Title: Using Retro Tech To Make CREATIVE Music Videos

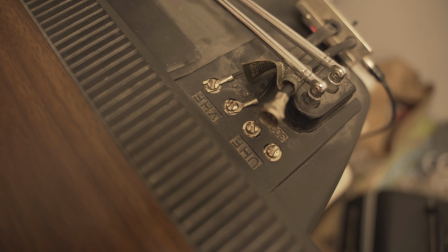4:05 Now my smaller, older CRT TV doesn't have a coax input in the back. So I had to add a step to it by adding a VHF converter to the VHF inputs in the back of the TV,
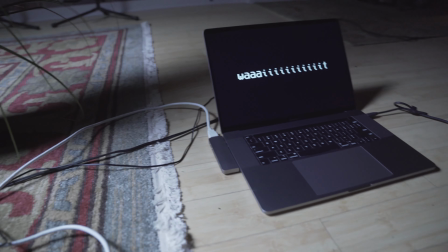4:15 which are just two little screws that you clamp down on these little metal prongs. And then your coax to HDMI converter hooks into the VHF converter, and then that goes into your laptop with HDMI.
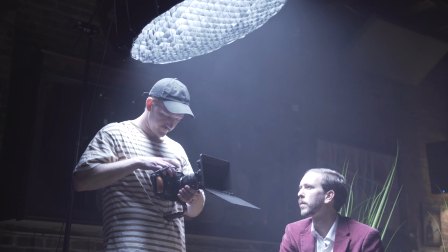4:29 So, sounds complicated, but once you order all the parts off Amazon, it's super easy and it works flawlessly.
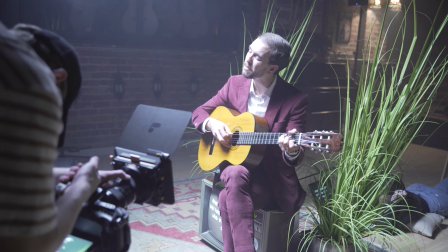4:35 So that first scene with Hugh and the TV is pretty simple and straightforward, and I didn't want it to be too boring with just that for the whole visualizer.
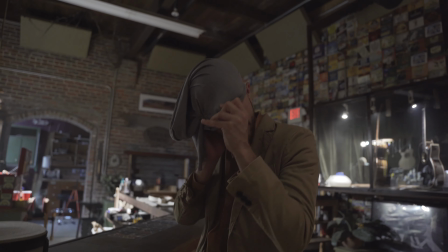4:41 So I decided to do a scene that we could cut away to every now and then that would be a lot more interesting and it would really use and show the retro tech that I bought. And to make it real cohesive with the whole story of the last two music videos and the two that are coming up, we decided to incorporate a character from the music video Halloween.
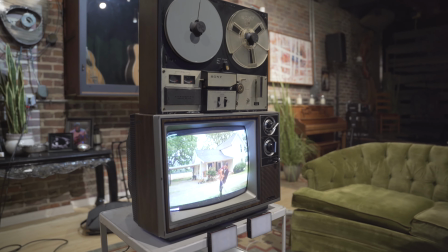4:56 And for this scene, I kind of wanted a cinematic, dark, borderline creepy atmosphere with this character watching Wait For Me, if you will,
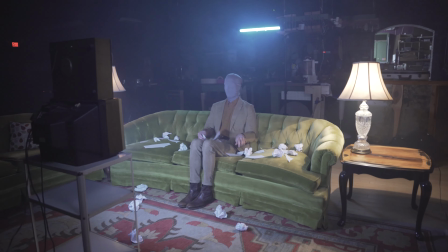5:08 on the old CRT TV while scribbling frantically in his little notebook or pieces of paper.
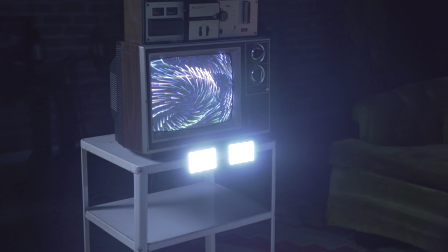5:15 And so to achieve that kind of creepy look, I had the TV straight in front of him with the couches kind of making a living room kind of feel.
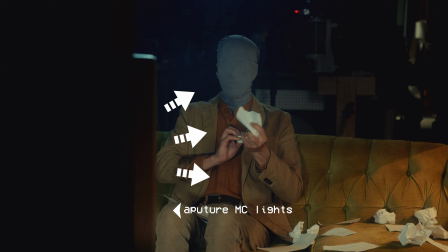5:22 So his main key light sort of was the TV, and the shots where I wasn't showing the TV screen,
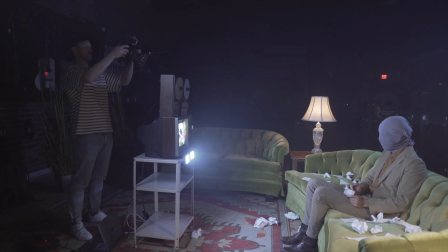5:28 I had two aperture MC lights magnetized to the cart that the TV was on,
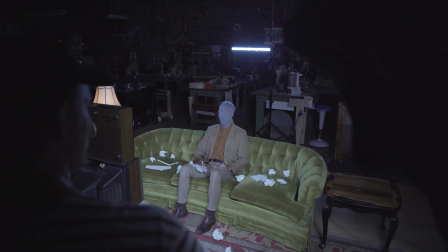5:34 and those were on the flicker TV setting, and that really helped light his face and make it look really cinematic. And then just to help that key light, I had a real key light, which was a big 35-inch softbox off to the side.
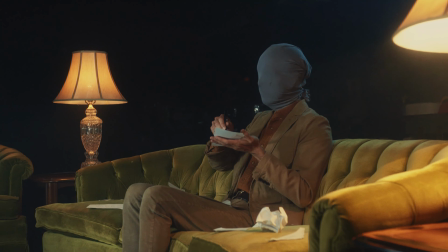5:47 And then I had a Nan Light Pabo 2 behind him set to a real desaturated kind of teal, just to give him that bluish kind of glow behind him, and then give him a nice hair light, or the lack thereof, I guess. So that was the lighting setup, and that was the whole scene, and nothing ever changed.
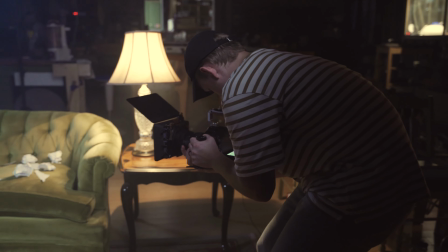6:05 I just basically got a bunch of B-roll of him sitting there scribbling notes and being creepy with the TV.
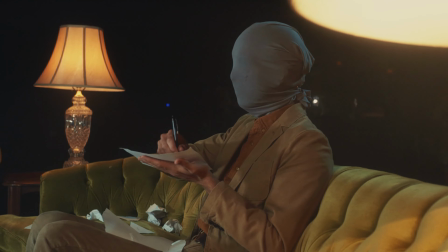6:10 And then at the location, there was also these old vase glass lamps that they were just sitting around there. So I threw one on each side of him just to add some tungsten accent lighting, some practicals. And I feel like that really helped kind of tie in the whole entire scene and make it feel like this retro,
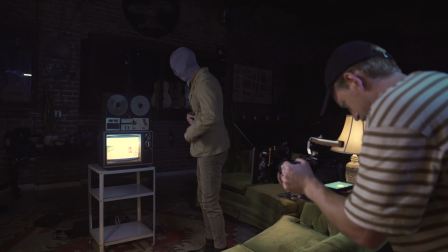6:31 dark, creepy living room. And besides just getting B-roll of the character scribbling on paper, this is a great opportunity to film the retro tech that I'd gotten.
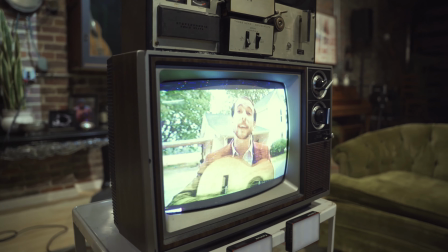6:38 And we did that with the intro shot, with the close-ups of knobs turning,
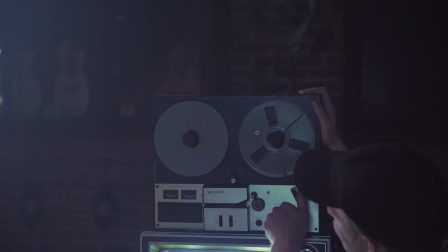6:43 and we got to show him changing the channel onto the HDMI channel, which is really cool with the natural kind of like static that comes out of it, and then your image pops up. And then not just using the TV, but on top of the TV, we threw a tape-to-tape recorder. I threw that on top of the TV just to kind of add some more to it, and I wanted some more movement besides just the TV flickering. So after we shot way too much B-roll of that, that was basically it. That was the whole visualizer. All in all, this was super easy and straightforward, super fun to make, to get creative, and the retro tech that I thrifted, if you will, came in handy, and I can't wait to use it again. I think it's a great thing to get if you make music videos. It just looks awesome, like every time. And it doesn't have to be a crazy setup. You can just film it with some haze and a key light and you're done. That's it, and it looks awesome. All right, so the only thing left to do is to watch this visualizer.
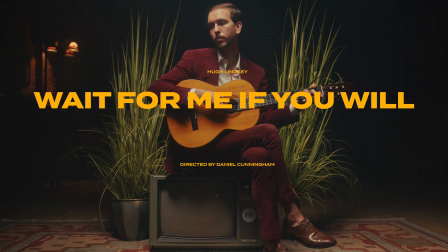7:37 It was filmed on the Blackmagic 6K Pro, edited in Premiere Pro, and color graded in Resolve.
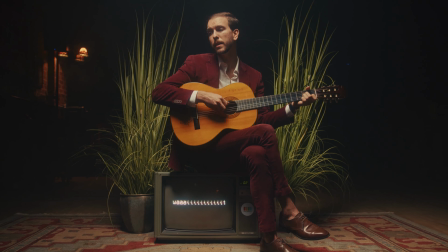7:44 So turn up that volume, make it full screen. Let's go.